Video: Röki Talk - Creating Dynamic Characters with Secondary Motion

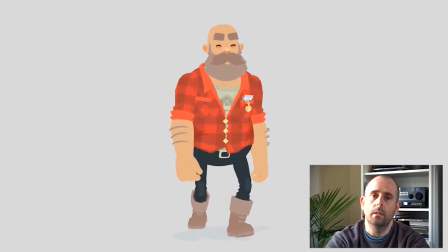[8:16]
But sometimes it's difficult to incorporate into 3D characters.
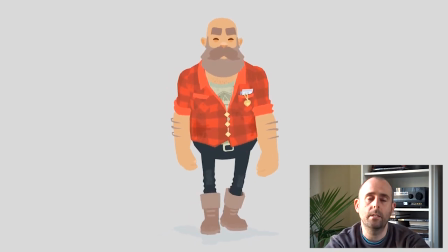[8:22]
And early on in my career, we couldn't, on PS2 days, we couldn't scale any joints in animation, which meant that there was
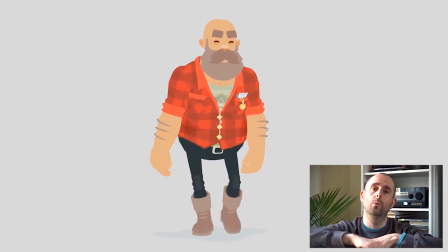[8:31]
no squishing happening. Everything, all the kind of squish you get would be in the posing of the character, which you can still achieve a great deal with,
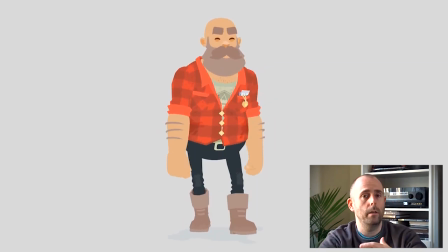[8:39]
but we've been able to utilize the scaling joints in our animation setup,
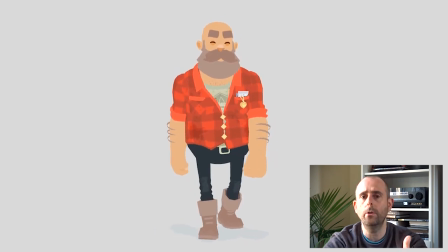[8:44]
and it adds a great deal. So you can see Heinrich, and he's there trucking along,
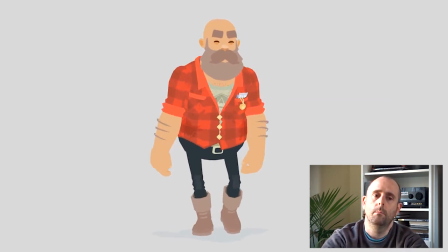[8:52]
and this is quite subtle, but we'll go in and take a closer look.
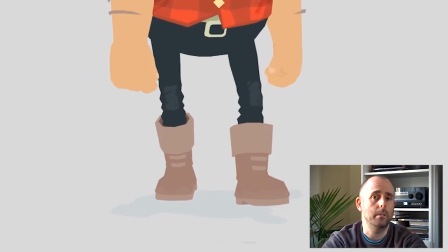[8:58]
So we actually have squish joints in all of our characters' feet.
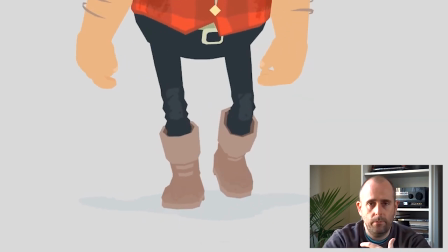[9:02]
And we talked earlier about the importance of weight and transfer of weight in
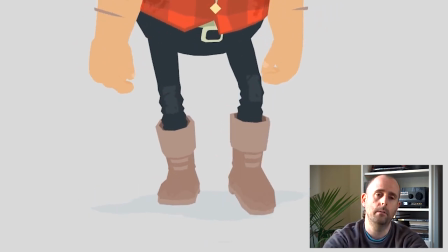[9:07]
our character animation and how important that is to get a believable motion.
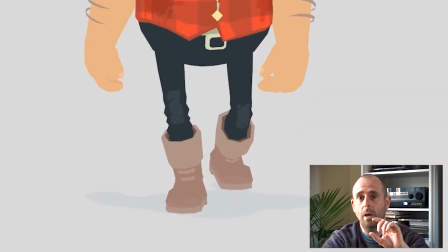[9:11]
And one of the things we do to further emphasize that is that when we place Heinrich's foot and it takes the weight,
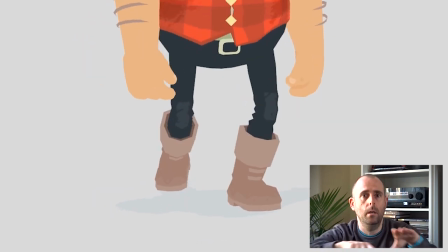[9:18]
the foot actually spreads out to take the weight.
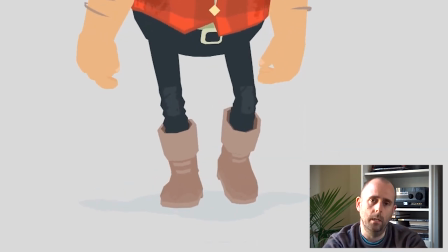[9:23]
And then when the foot
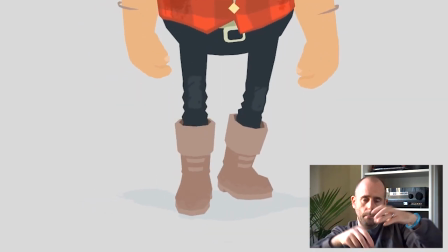[9:27]
comes off the ground, the foot will slump back and resume its unsquished state.
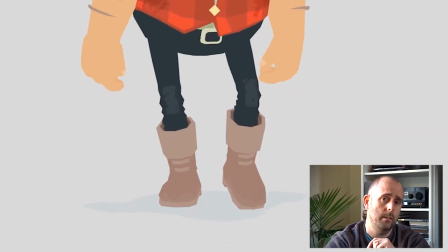[9:33]
And you may think that this is pretty subtle, and it is, but it's the layering of all these quite subtle elements that
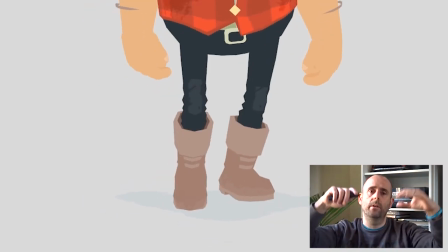[9:43]
gradually build up a sophisticated and believable and dynamic character.
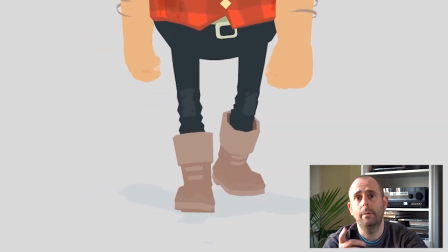[9:48]
I think these things are really powerful. We actually do something similar with Tuve, and when some of our characters blink, we actually squish
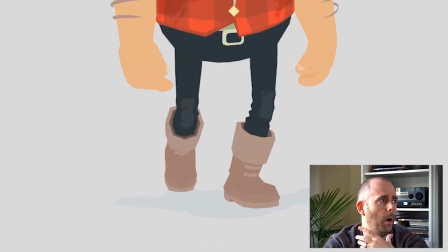[9:57]
the whole head, and for parts where she's shocked or scared,
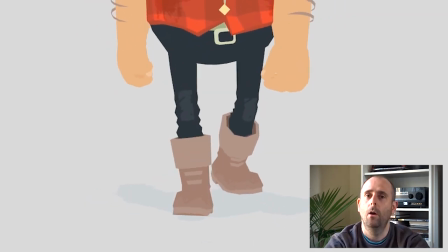[10:03]
having a slightly squishy head, obviously, not
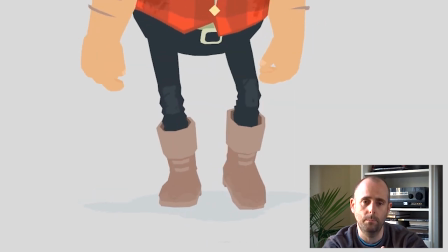[10:08]
anatomically correct at all. People's heads don't really squish that much,
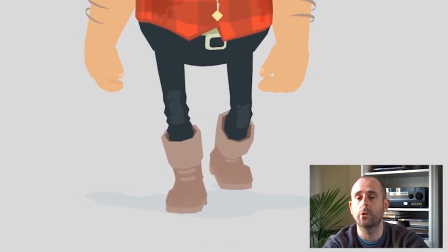[10:13]
but it really helps to sell some of that motion and believability, especially when the characters can be quite small on screen.
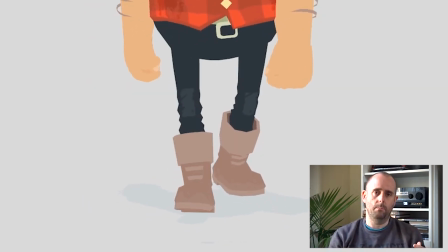[10:21]
It's these things that get away from the character being just a rigid, unbelievable collection of lumps.
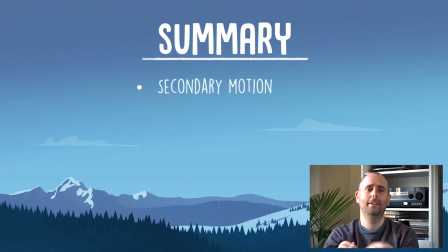[10:29]
So, congratulations, you made it through. In summary, second narration is pretty cool. Having secondary animation elements in your characters helps to add quite a lot. There's different ways that you can implement them. They can be hand animated, or you could use physics elements in Unity or whatever engine you're using.
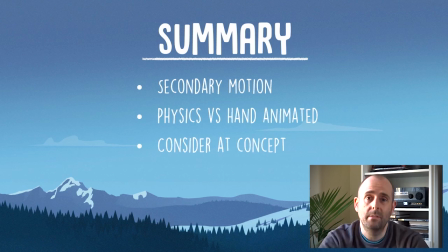[10:48]
But it's important to use them at concept, so you have those elements there to leverage in your work. And squash and stretch, that can be quite a powerful thing,
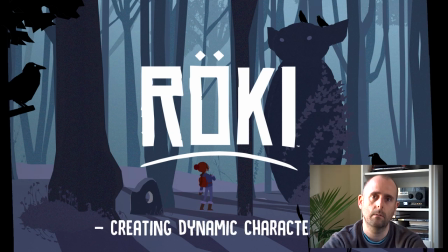[10:59]
and another ingredient to layer on to create really dynamic and believable characters. And that is it. So thanks for listening. Hope you found that interesting, and we'll catch you next week for another Polygon Treehouse blog.